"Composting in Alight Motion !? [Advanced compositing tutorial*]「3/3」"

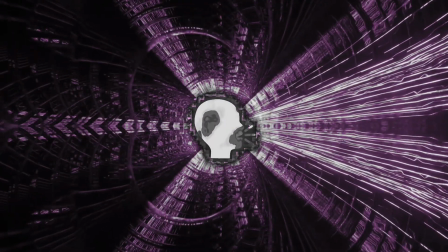Hey, awesome editors. Welcome to the part 3 of composition tutorial. Those who are new here, we are going to look into the breakdown of this composition.
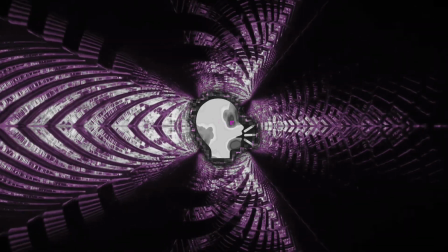I have given overview of breakdown in part 2 of what are going to do in this part. So without wasting any time, let's do Bankai this time and get into the tutorial and complete our step 4 and 5.
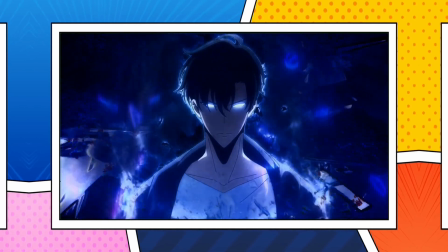And between these are the new compositions Bro is working on. Currently, they are in editing phase. You'll see these in the new edit. Maybe Bro's dropping tomorrow.
You be yatch. Come here. Spoiling everything.
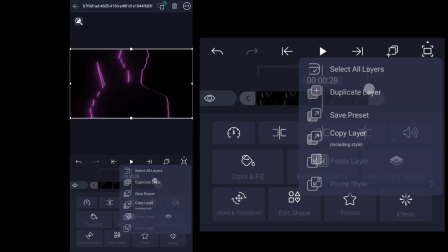The thing that forgot to add in part 2 is that you can make a duplicate of smooth bevel layer and remove Gaussian blur, then change blending mode to color dodge.
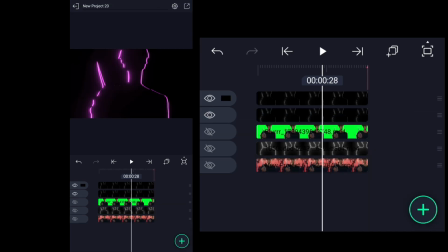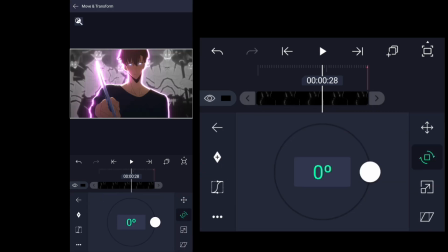And increase the size of this layer to match the edges so it fits perfectly. You can keep only one if you want.
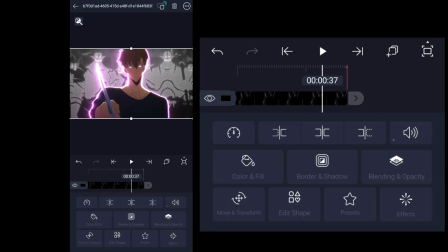Here I'm just reducing transparency, so it doesn't look too much.
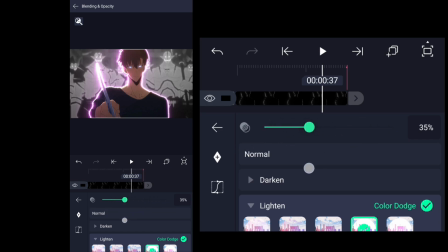Once you do the composition again and again, you will start to understand what really looks good and what doesn't.
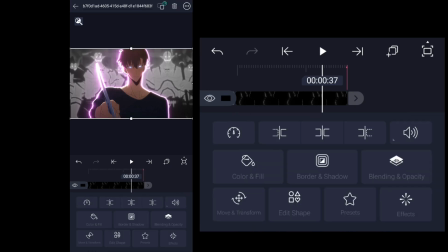And keep trying to understand how coloring and lighting works. Your work will improve.
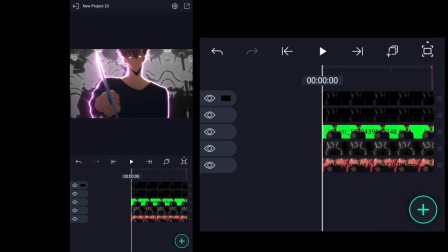Even I think that I can make more better compositions. I'll keep updating if I find something new.
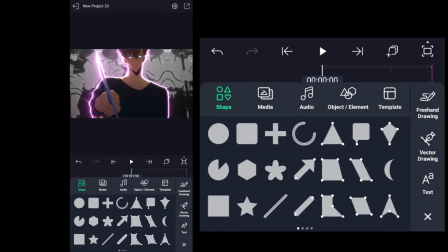And now we are on the step to add overlays.
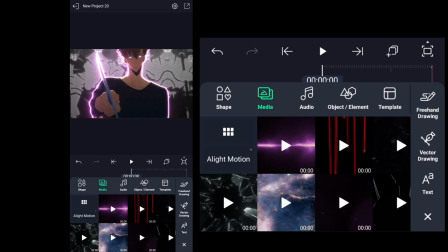I have exported the overlays one by one, so I don't waste your time to find overlays, because literally I have over 500 plus overlays.
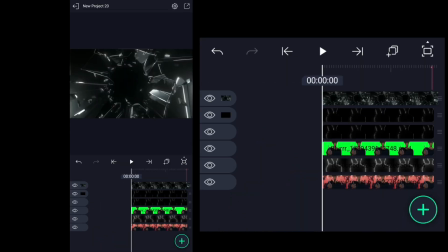Let's move on to adding overlays. First, we're going to add glass break layer, then put it behind main character.
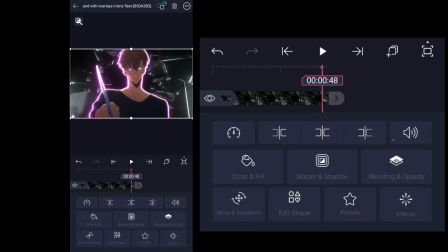Change blending mode to overlay.
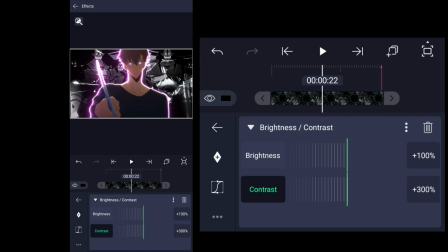Now I am increasing brightness and contrast so that shines and glass break are clear and more brighter, which is totally optional.
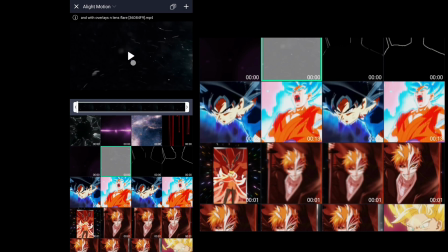If you like this, then you can try this. Now we're going to add dust overlay in the clip and keep the dust layer behind the character for now.
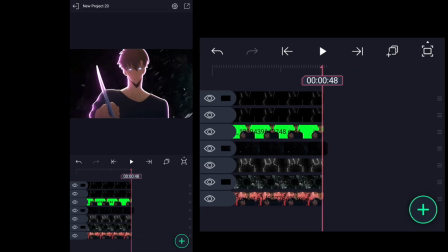Change blending mode to linear dodge. Then duplicate the dust layer and put this new dust layer over the character.
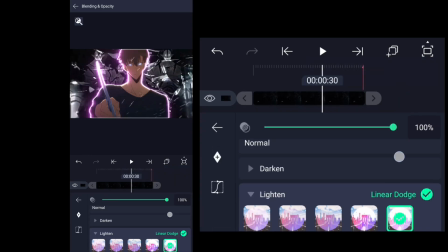And change blending mode to color dodge for this new dust layer.
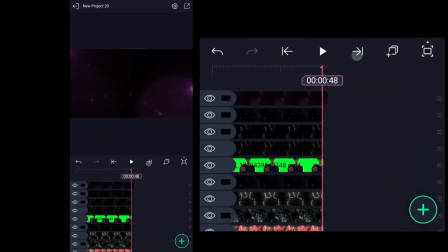Then we're adding lens flare above all layers, and then just change blending mode to linear dodge.
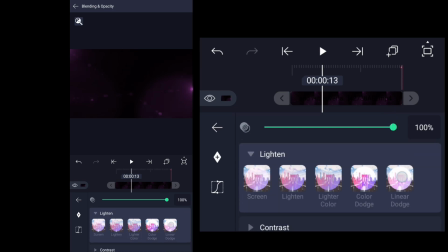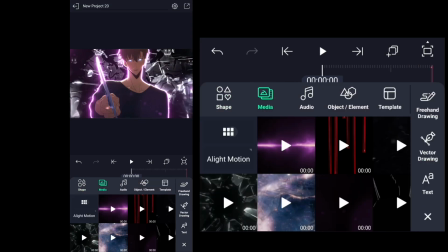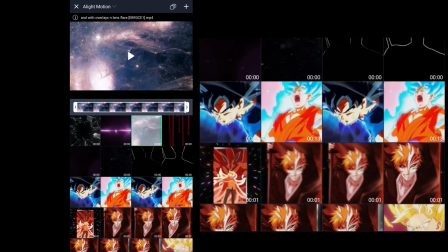Now we're going to add this sparkling particles overlay to enhance or add some colors in the scene. I will give direct drive link for these overlays, just comment down if need any.
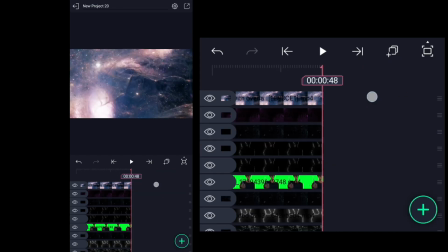Put this layer below the character.
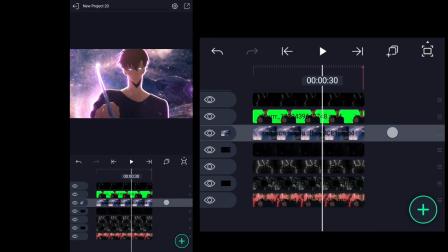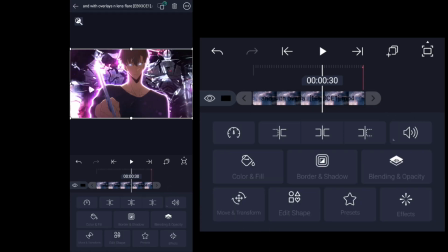Here I'm just checking blending modes in which this layer will look good. I changed it to color mode.
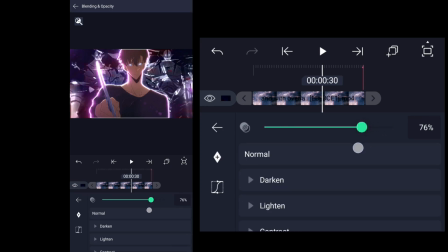Then decrease the transparency because I think colors were too much in that.
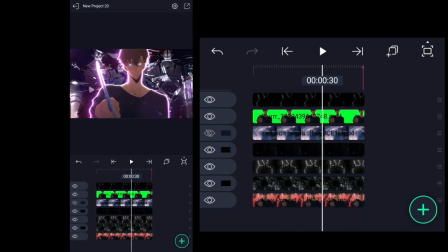You can choose any blending mode as of your needs and where to put the layer.
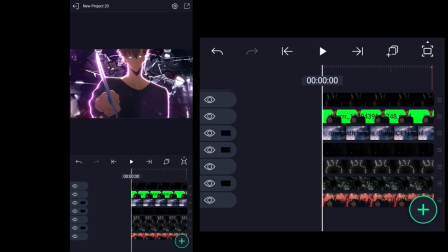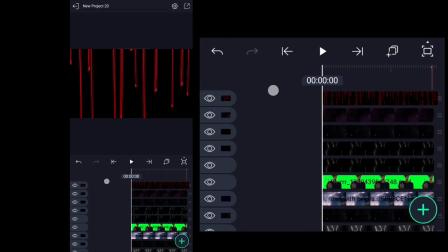And now we're adding blood overlay and put it behind.
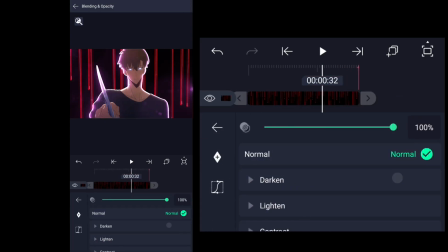And changing blending mode to linear dodge.
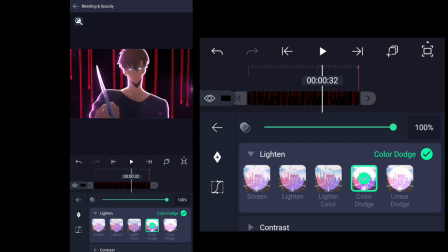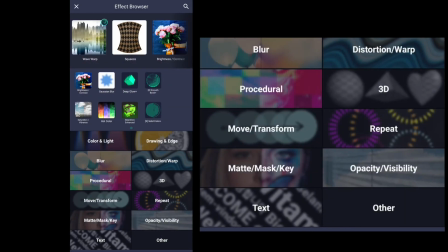Then change color according to the scene.
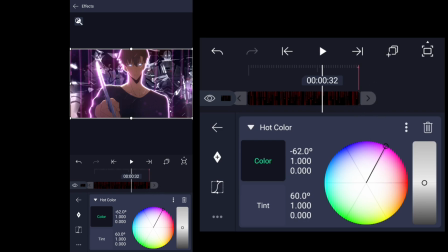You can use chroma key for this aside from using blending mode. Want me to do it? Nah, we can do it ourselves. Good, just use color black and chroma key and you're done.